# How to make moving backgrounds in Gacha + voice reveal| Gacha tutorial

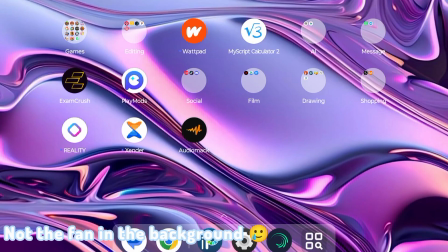[0:07]
Hey guys, it's just me again. So today, as requested, I'll be showing you guys how to make moving backgrounds.
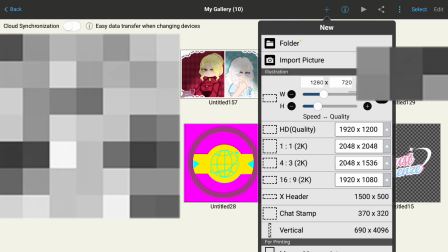[0:14]
So the first thing you do is to get a new page and make sure it's in this pixelation, like this ratio, and you can just zoom out.
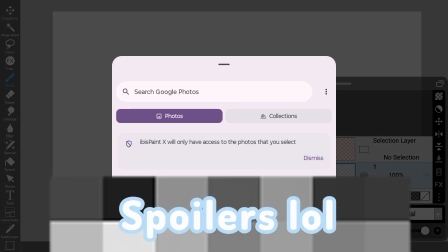[0:23]
Then you get a background. You can get it from Pinterest or anywhere.
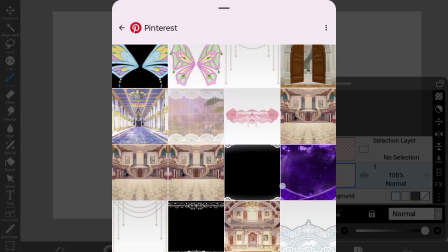[0:29]
And I'll just be using the one that I used in the Wings Club Secret of the Star Magia.
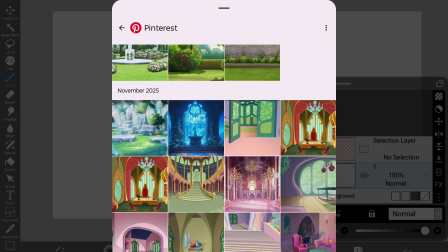[0:34]
If I can just find it, I'll scroll down and then I'll use that one that I used in the scene where Nevaeh was running.
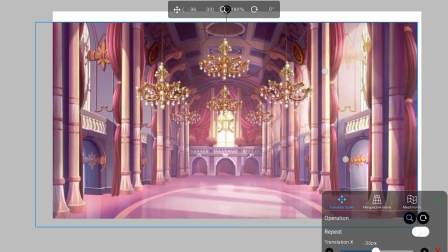[0:41]
Then you expand it to whatever space you need.
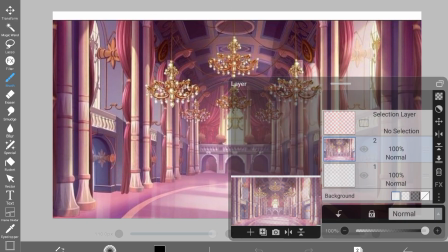[0:45]
I might use the perspective mode though to shape it out.
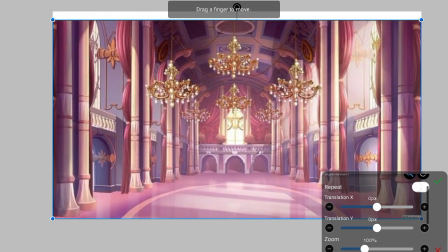[0:49]
Yeah, just gonna fix that.
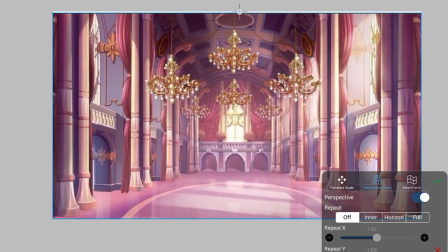[0:55]
Okay.
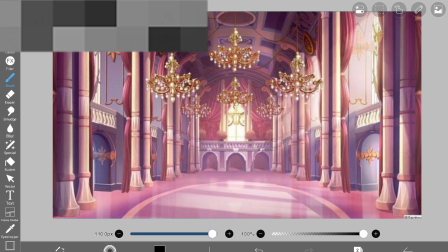[0:56]
Now, depending on how you want your characters to move will depend, like, make how basically the background will move.
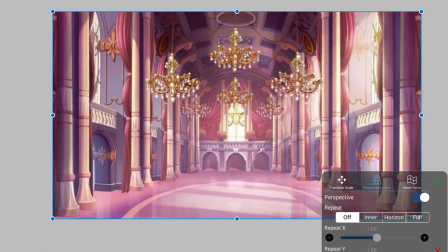[1:05]
So for this, still gotta shape that a bit, just sorry, gotta make that perfect.
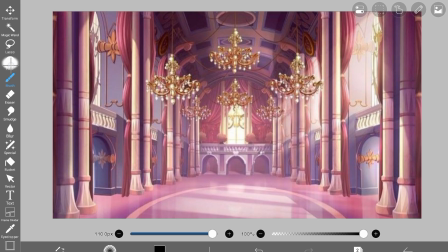[1:10]
Now, for this, we'll be making the characters running horizontally. Now we'll go to the special effects and the moving blur right there.
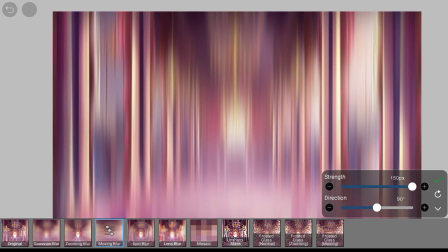[1:18]
Now for the moving blur, since they're running, it'll be at a 180-degree angle.
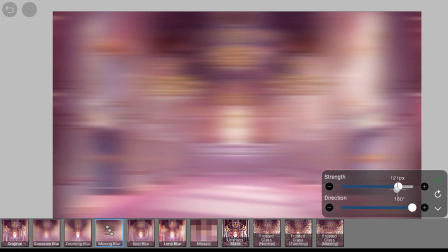[1:24]
Now, the strength of the blur determines how fast your characters are running. The more the blur, the faster they're moving. But for this, I think I'll just put it somewhere like in the middle, like 75. Okay, so that's how you get the blur. So that's pretty much all you're doing here.
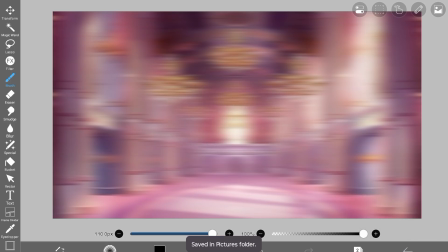[1:42]
Save the image, and that's all. You can do this on pretty much any editing, like Ibis Paint type of software, but I use Ibis Paint.
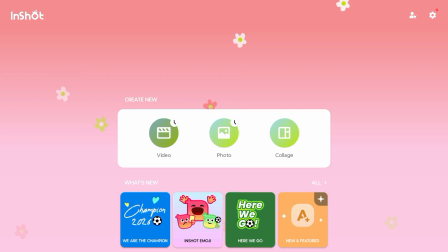[1:50]
Now in InShots, I just come here to video, new project, and get my blurred image.
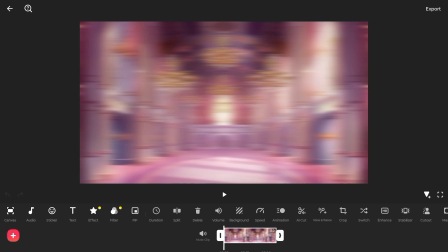[1:58]
So what I do here is I go there and I reduce my time to
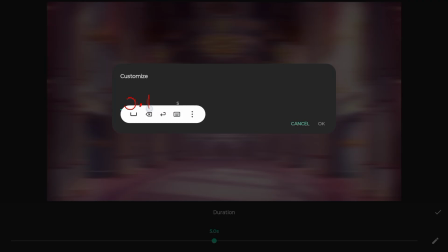[2:04]
0.1 because the shorter the time, the faster the movement will be. If they were just walking, there would be no need to blur it and make it so fast.
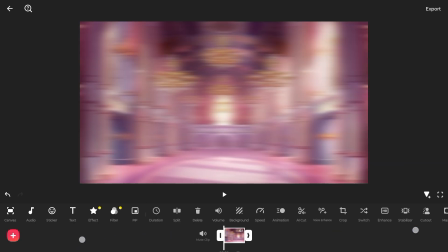[2:12]
So you're probably wondering how I do the keyframes. I just expand it like this, so now I have the space to put in these triangle keyframes. So now I expand it so I have more space to move from left to right or from right to left.
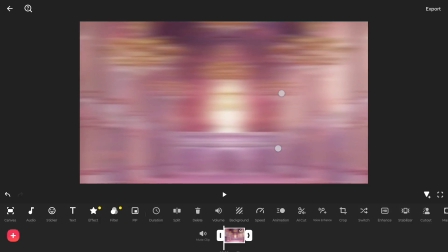[2:26]
So I'll just angle it in a way where the character can be like in the center
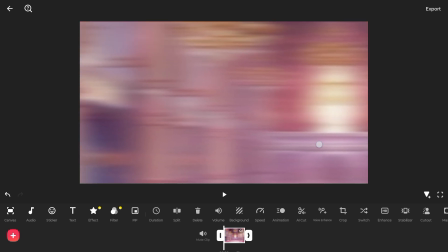[2:31]
and it's implied that their feet are touching the ground while we are seeing their face.
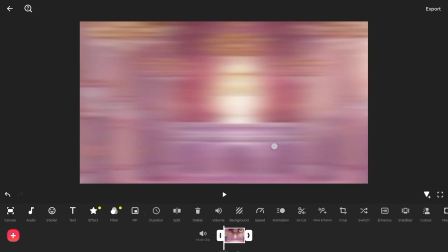[2:36]
So you just choose which way. If it's left to right, that means your character is moving to the left.
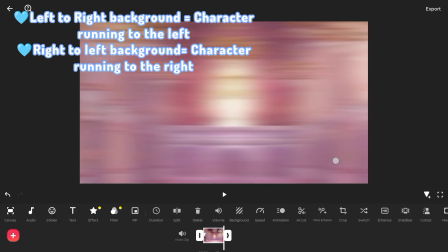[2:45]
But if it's right to left, your character is moving to the right, or vice versa.
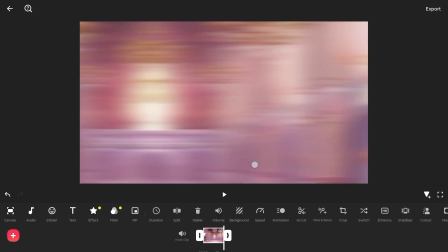[2:49]
So I'm just picking which way I want them to run and trying to angle it the best that I can. Also try to keep your background aligned so it doesn't look like they're running all wonky, unless of course your character is running like slantedly.
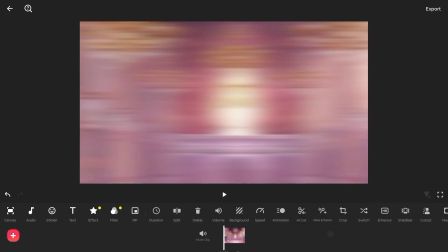[3:06]
You could play a little trick of the eye and make it look like the background's moving wonky with them as well, so that would be a good trick to use.
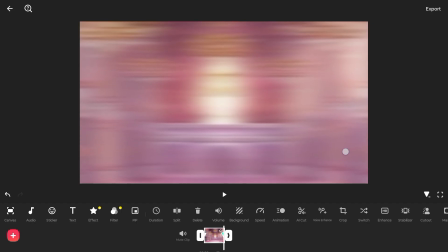[3:14]
So I'm just trying to align this. I'm pretty bad at this. InShot doesn't really have the same stability thing that a light motion has,
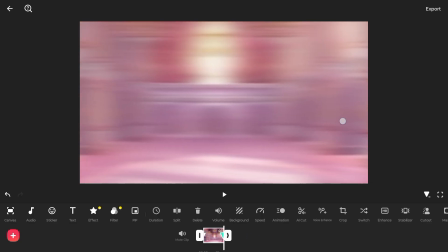[3:23]
but I personally find it easier to edit the backgrounds in InShot than I do a light motion. But as I said before, you can pretty much use anything. You could use CapCut, you could use InShot, you could use KineMaster.
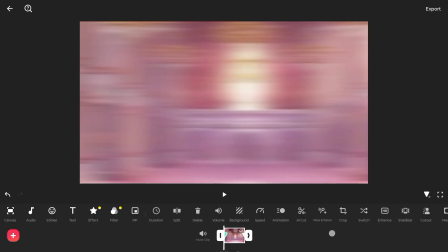[3:36]
It's essentially like the same logic. So here I think I finally gotten it.
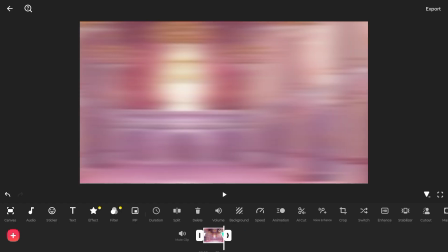[3:42]
It's as aligned as I could possibly get it for this little rush video. Now what you're going to do is you're going to duplicate this clip with the keyframes as many times as you need.
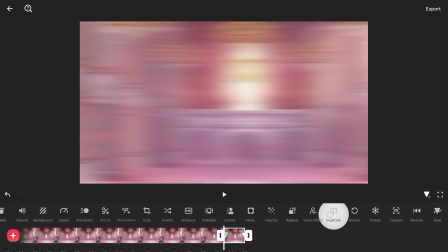[3:53]
If your characters are running for 10 seconds, you keep duplicating it till it reaches 10 seconds.
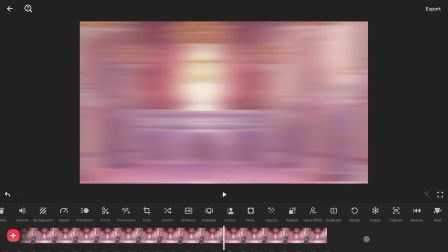[3:58]
You just keep going, and then when you go to the beginning, you see it's moving really fast.
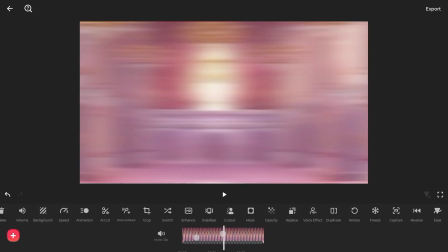[4:03]
So if I was animating like Sonic running or something, I would probably use this. And this is what I even used for Nevaeh because she was running really fast and she was panicking. So yeah. This is how we do a straight running background.
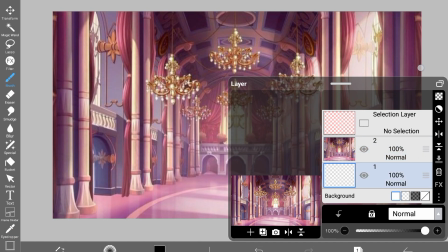[4:18]
Okay, now, to do a falling background, like how if a character's falling from the sky or from the ceiling, this is how you do it.
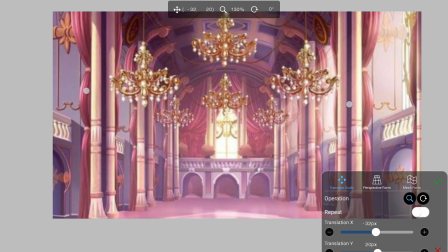[4:26]
Now you'd zoom it in where it's kind of cutting out a bit of the ceiling and the floor at the same time.
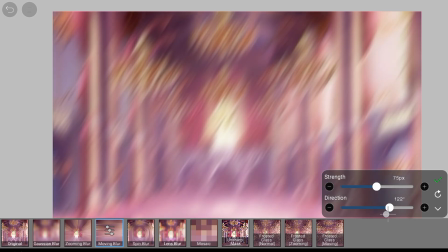[4:34]
And then for your blurring, instead of 180, you're gonna put it to 90 degrees.
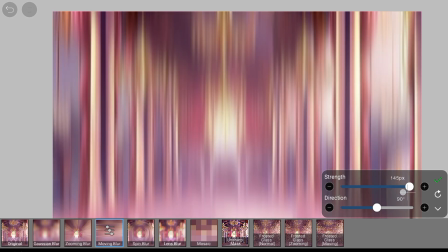[4:40]
So it's like a straight 90 degrees. And again, the faster they're falling, the slower they're falling, depends on how strong the blur will be. But I think I'm just gonna put it around like 100, I think. Yeah, 100 should be okay.
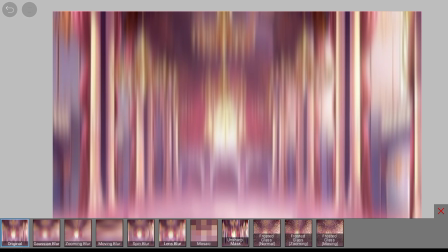[4:53]
Just, that should be not too fast, not too slow. Then we'll save this.
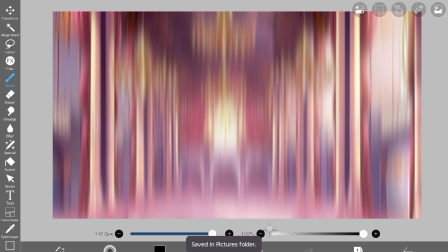[4:59]
again and go into what the hell?
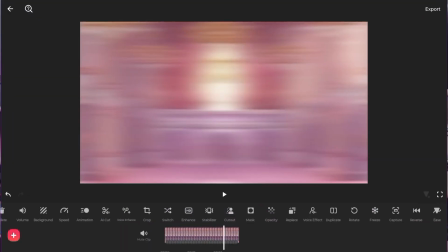[5:04]
Can you like move? Thank you. Go into InShot again. I'll just save this in my draft for now and go back and get a new project and then get the fall background.
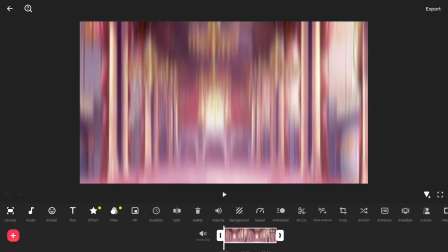[5:15]
Now we're essentially doing the same thing we did before.
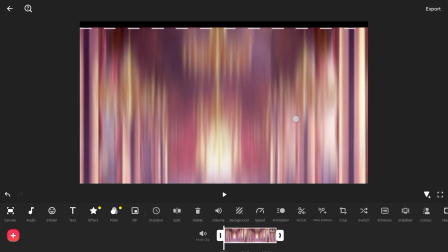[5:18]
We'll just zoom in and then edge it more towards the top because that's where the character is falling from,
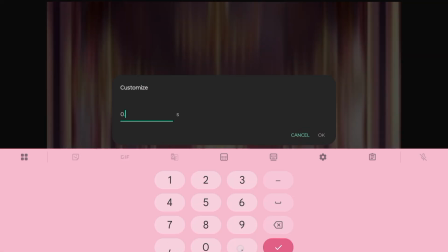[5:26]
and we'll make it 0.1 seconds as well. Okay, we've done that.
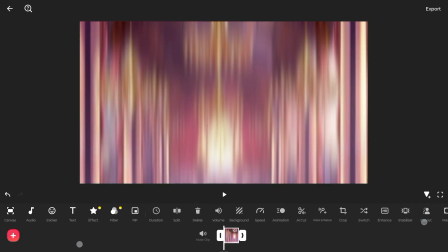[5:31]
Now we expand it so we have space to put the keyframes, and the first keyframe will be from the top where the character is falling from, and then we'll put them at the bottom,
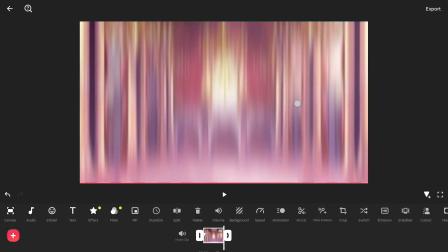[5:42]
not too much, like towards the bottom where they'll fall to.
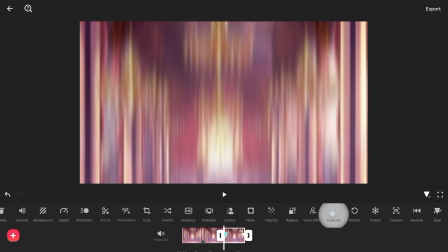[5:48]
Now again, we'll duplicate it multiple times to get the full falling clip. Now as you can see, in 0.1, it's pretty fast, so they'd have to be falling super fast for that to make sense.
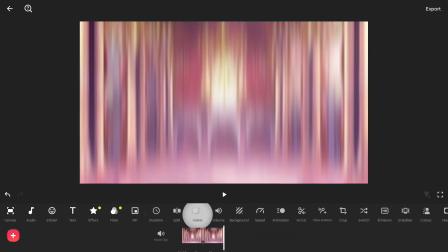[6:01]
But what you can do if you wish for a slower falling scene is rather than 0.1 seconds, you can make it like 0.2 or 0.3 and just basically like reset your keyframe, remove the middle one,
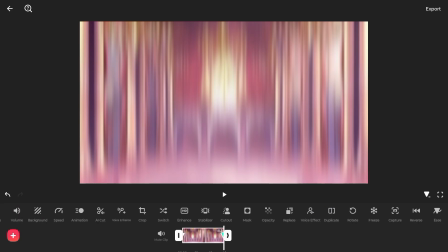[6:14]
and then now you have 0.2 seconds. And again, you just duplicate it over and over and over as many times as you need. And now the falling scene is smaller. Of course, you can zoom it in a little more to make it look more focused on your character,
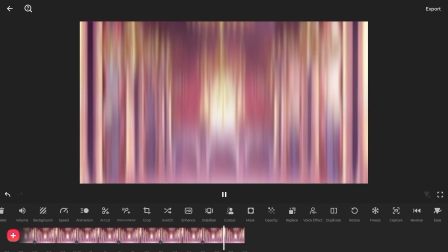[6:31]
but this is the basic way I make moving backgrounds in Gacha.
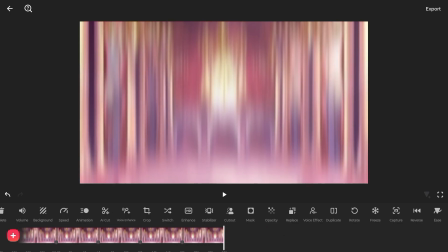[6:37]
I hope you enjoyed it and stay tuned for my next tutorial video. Bye!